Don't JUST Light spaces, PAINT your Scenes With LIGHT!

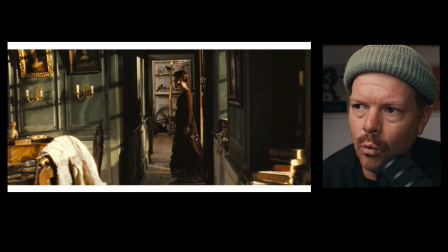But I think the thing that when I'm looking at this film and I'm thinking of painting with light, I'm thinking of layers and depth of light throughout the frame. So here's what I'll say are the first layers that I see. Hard light layer right here. More hard light layer right there, right?
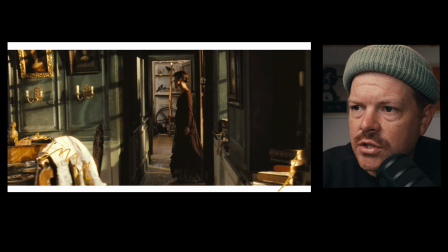This could be nitpicky, but it feels like this texture creates a layer a little bit there too. This is a layer, but I think that's the same as this layer. It's a layer of darkness, a layer of darkness. Ooh, a single layer of hot, a layer of light here.
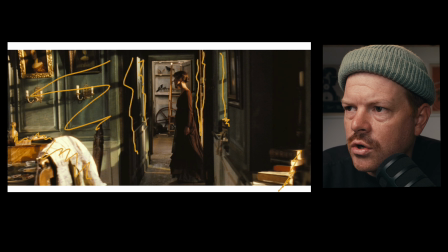So that's her shadow, it seems like, right there.
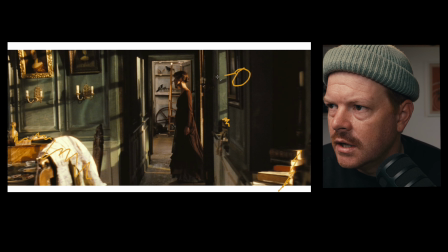So what that makes me feel like is they've got a big old hard light out here hitting that angle that way to cast her shadow that way, right?
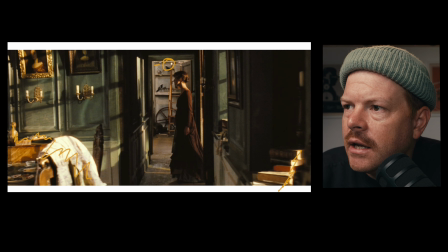And then there is a light back here. What is this supposed to be? A skylight of some sort?
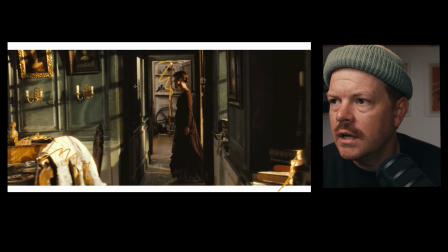Maybe. But it feels like there's a layer here, there's a layer here, there's a layer here, there's a layer here. Lots of layers of light. It's creating the illusion of depth.
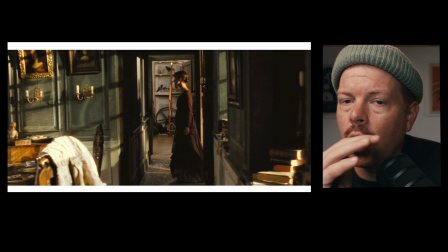And they're doing it with all textured sort of light.
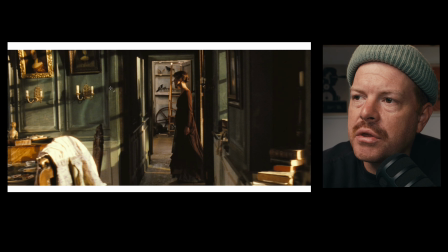They're blasting big, hard lights through windows from outside to make it feel like the sun. And I think they've done a really great job. And look, there's no lighting inside of the room, so she's really, really down everywhere else, which is really great.
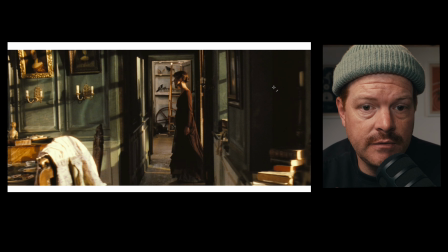You're getting all of these, we've spoken before in previous films, if you have seen the channel before, about checkerboarding. Again, this is another really common thing: bright, dark, bright, dark, bright, dark, and then bright back on her hair, dark,
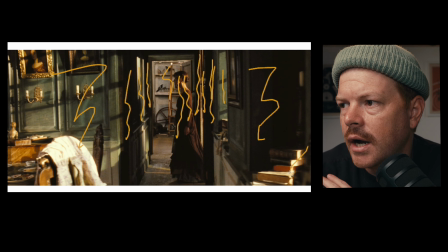another bright if you say dark here, bright, dark, bright. So you're checkerboarding, you're creating layers of depth. This is stunning, by the way. Like, tell me, like this is just a person walking into a house.
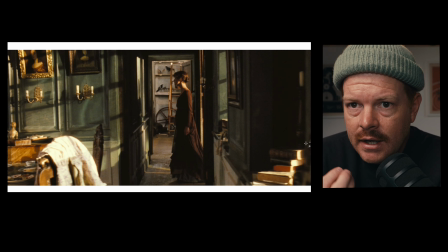Like, this is beautiful and romantic and elevated, and it's all in line with the style and narrative of the film. Like, these images, I think, are directly representative of the story and the conflict that's taking place in front of us as we go through the film.
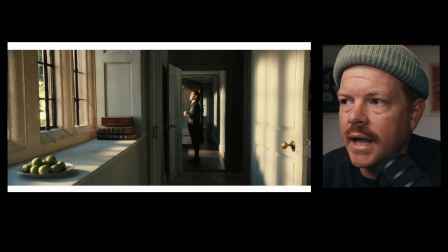Okay, I've pulled this image because it's not dissimilar from the last image, and so I just wanted to point it out that there is motif, right? They're just putting a series of probably HMI or tungsten because it's warmer.
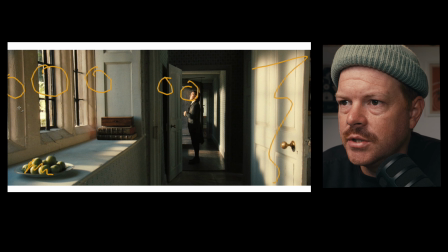We'll see. I mean, it depends on how much power they're using. They're probably just using a bunch of HMI fixtures through each window, and they're blasting light into this space and have nothing else.
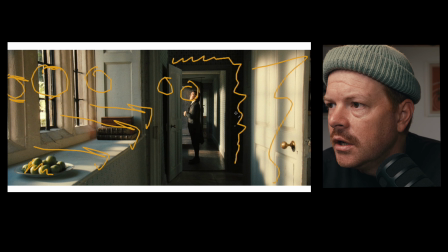The dark wallpaper here creates that checkerboarding that I was talking about before.
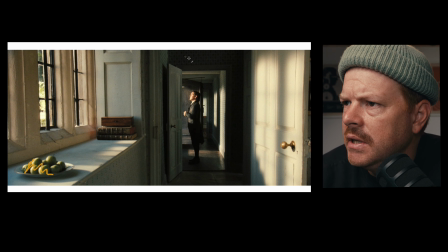And so the thing that you just have to keep in mind is being able to keep your contrast levels so that this doesn't blow out, or any of this really, really hot stuff doesn't blow out, and that you don't lose the texture in the darkness there.
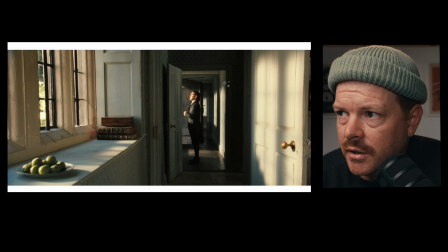So basically, it's like, let's say this was shot on 35 millimeter film. Let's say you've got 16 stops of dynamic range. So then it's like, okay, maybe this is 5 stops under, maybe this is 6 stops over, middle gray, whatever middle gray looks like.
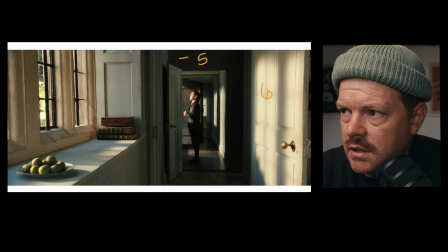That's sort of how I'm trying to think of things these days, by using the EL zone system, Ed Lockman zone system. If you don't know what that is, there are tons of videos on the internet. I strongly recommend taking a look at learning what that is.
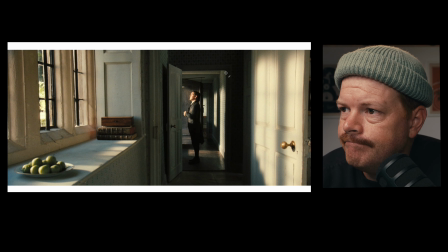It helps contrast ratios. Look, there's some horizontal slats here. So did they shoot a big HMI through Venetian blinds? I think they did.
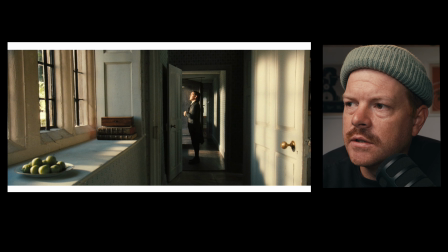The lighting of this film is genius because look at the checkerboarding of darkness. I am going to steal all of this.